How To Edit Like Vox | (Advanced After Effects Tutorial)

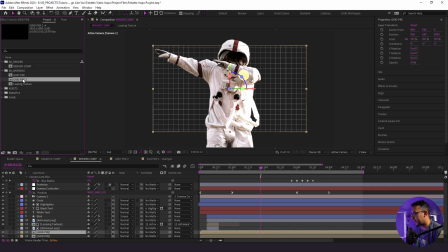20:42 And now I'm going to bring in our second grid, hold down Alt, and drag that right on top.
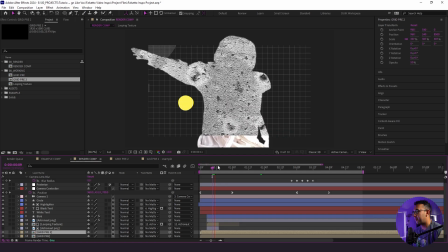20:48 So now, with just a click of a button, now we have this animated grid following by the CC ball action.
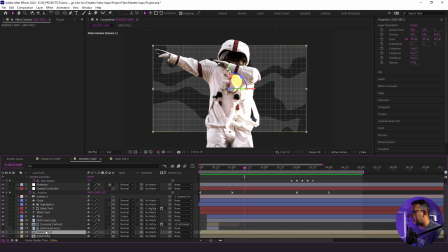20:54 All right, now there are a few more things I want to do to stylize this. All right, and what I'm going to do with this grid right here is I'm actually going to add an RGB split. I have this plugin by Red Giant, so I'm able to just automatically do that. There are plenty of tutorials out there to do an RGB split if you don't have a plugin for that.
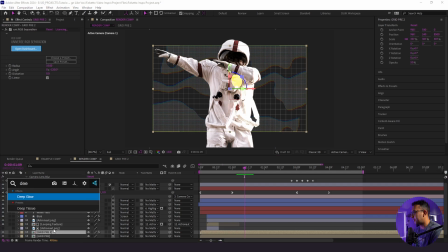21:08 That's just going to give it a little bit of stylization. In addition to that, I'm going to add a deep glow. Deep glow is going to make things really pop and look really cool, and I love that.
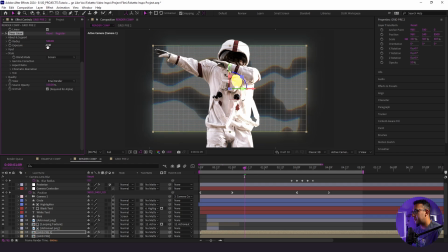21:16 I'm going to change the exposure to 0.4 just so it doesn't overpower the actual animation. And I'm actually going to copy the same RGB split, and I'm going to paste it onto our original grid as well.
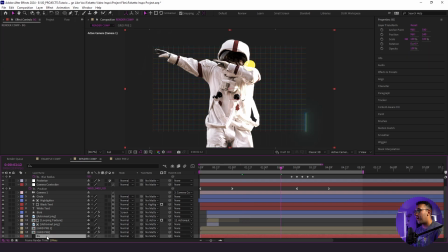21:27 So now we have this continuous RGB look. All right, so we are in space, right? So I think we should add some stars.
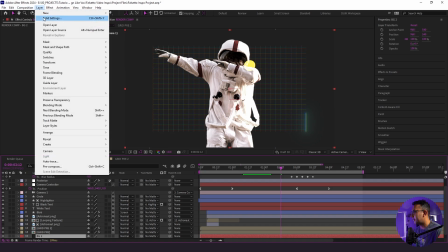21:32 So we're going to add that next. So what I'm going to do is duplicate our background. I'm going to go to Layer, Solid Settings, change this to white so we can see what we're working with.
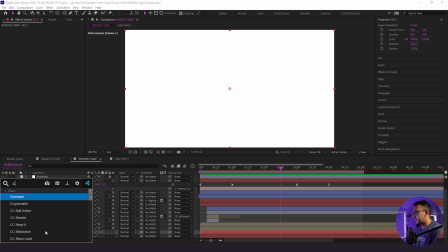21:40 And I'm going to just solo this so we only see this layer. I'm going to add a CC Starburst effect, and we are going to label this layer Starburst.
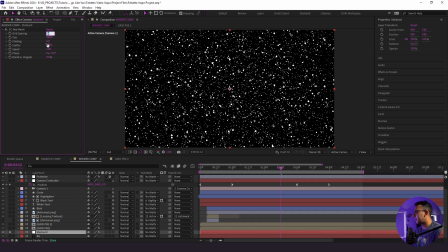21:48 Now I'm going to modify these settings just to make things look a little bit better. So for our grid spacing, I'm going to change it to 2. For our size, I'm going to change it to 50. For our scatter, I'm going to change this to 675. And then for our speed, I'm going to change this to 0.05.
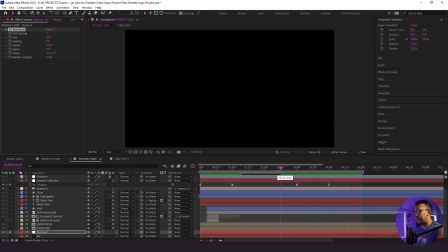22:03 That way it's very subtle and it moves very slowly throughout the entire time. And you could always play around with these settings. These are just the settings I found to be useful for this particular example. All right, so here's what we have so far.
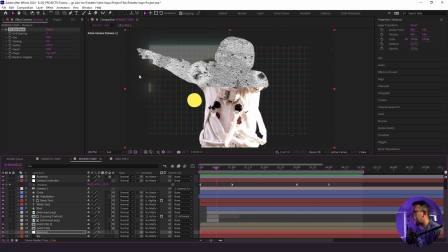22:17 All right, the next thing we're gonna do is actually add some grain. So I'm going to go to Composition, New.
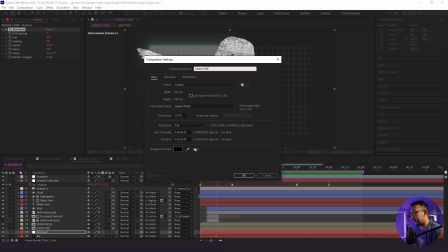22:22 We're gonna label this Grain Pre, and we're going to make this 10 seconds long.
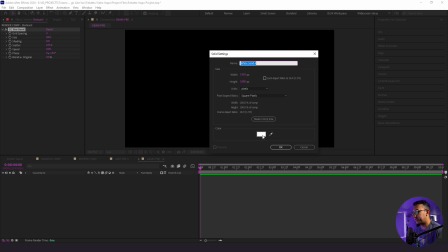22:29 I'm going to create a solid. We're gonna change the color here to 80, 80, 80.
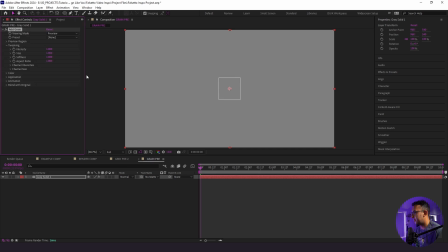22:36 We're going to add the Add Grain effect. We're gonna change the preview to Final Output, Preset. We'll do this Kodak preset here. We're going to change the intensity to 1.2, the size to 1.3, and then the actual animation itself to like 0.3.
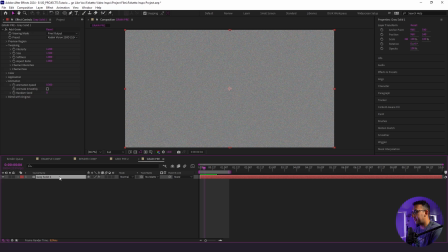22:55 And then next thing we're gonna do is actually add a tint effect so everything is black and white.
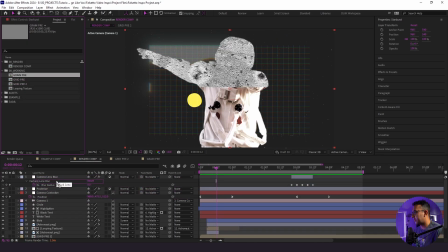22:58 Now we're gonna go back to our render comp here, and we're gonna throw this grain right on top of everything besides the adjustment layers. We're gonna change the blend mode to overlay, and we're going to drop the opacity here to, let's say, 30.
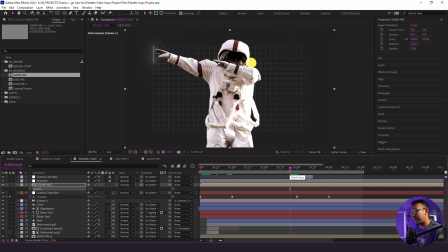23:10 That's just gonna make things look a little bit grainier, a little bit more natural. All right, so the last bit of sauce we're gonna add is some focus animation going in from the wide shot to the text itself and where everything else is going to be out of focus. So what we're going to do here is go to our camera here,
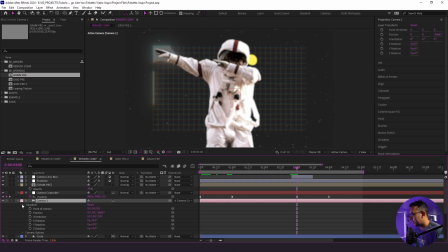23:25 and we're going to go to camera options. We're going to turn depth of field on, and I'm going to go to 2 view so we can see what we're looking at here.
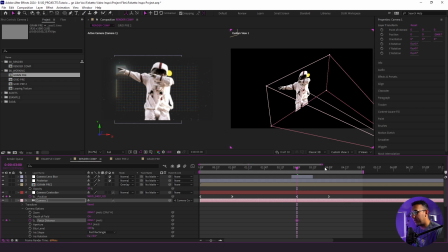23:35 And I'm going to set a keyframe for focus distance, and I'm going to go towards the end of our camera animation.
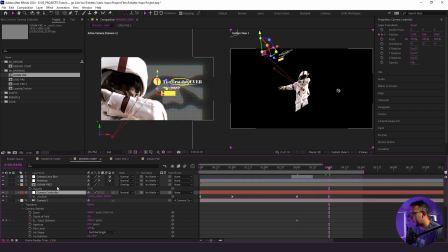23:43 And now I'm looking for our text.
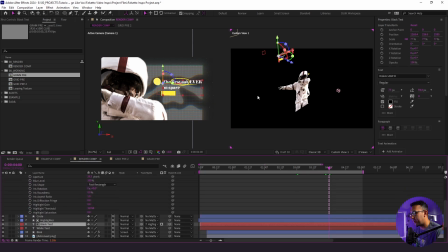23:45 Now I know our text is right around here, and we'll change this 2 view to top so we can really see what we're looking at.
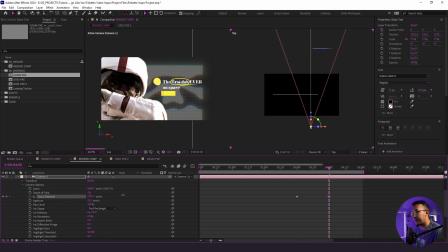23:55 So our text is right here. What I need to do is adjust our focus distance, which is right here, to our text. So I'm just taking this line and I'm just moving it up top, just like that.
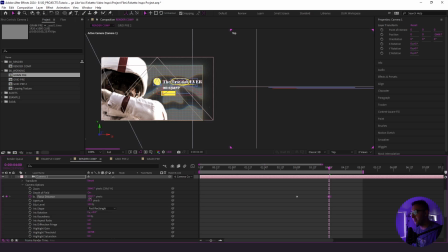24:10 And I'm just adjusting this right up top here. Perfect.
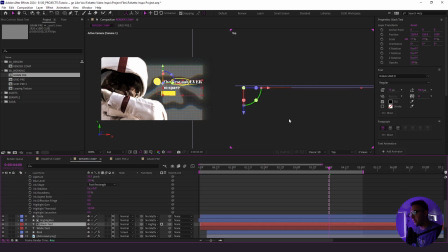24:16 And I'm just making sure that it is in line with where we want our focus to be. This is a little tedious, but the final look actually really does pay off. All right, and then what I'm going to do to start is I'm going to go back to 2 view,
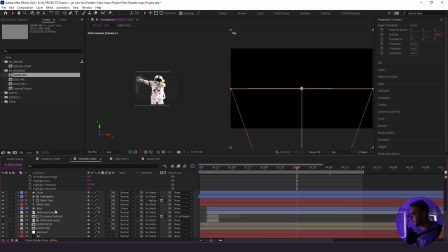24:30 and I want to make sure that our focus distance is set on the astronaut because that's our focal point for right then and there.
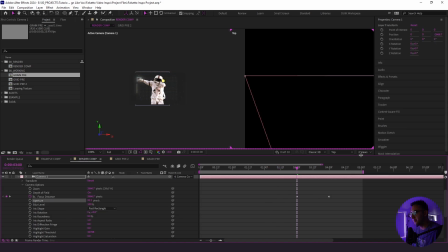24:37 Nice. And then I'm going to boost up our aperture. And here's what we have, and I love doing animations like this because the opportunities truly are endless.
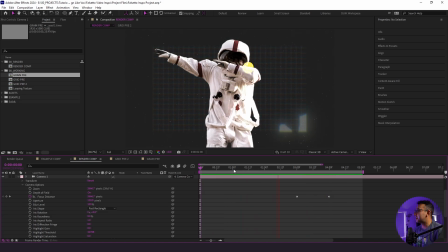24:45 I could add more RGB splits, I could add more animations with the camera, more text, we can go to another scene.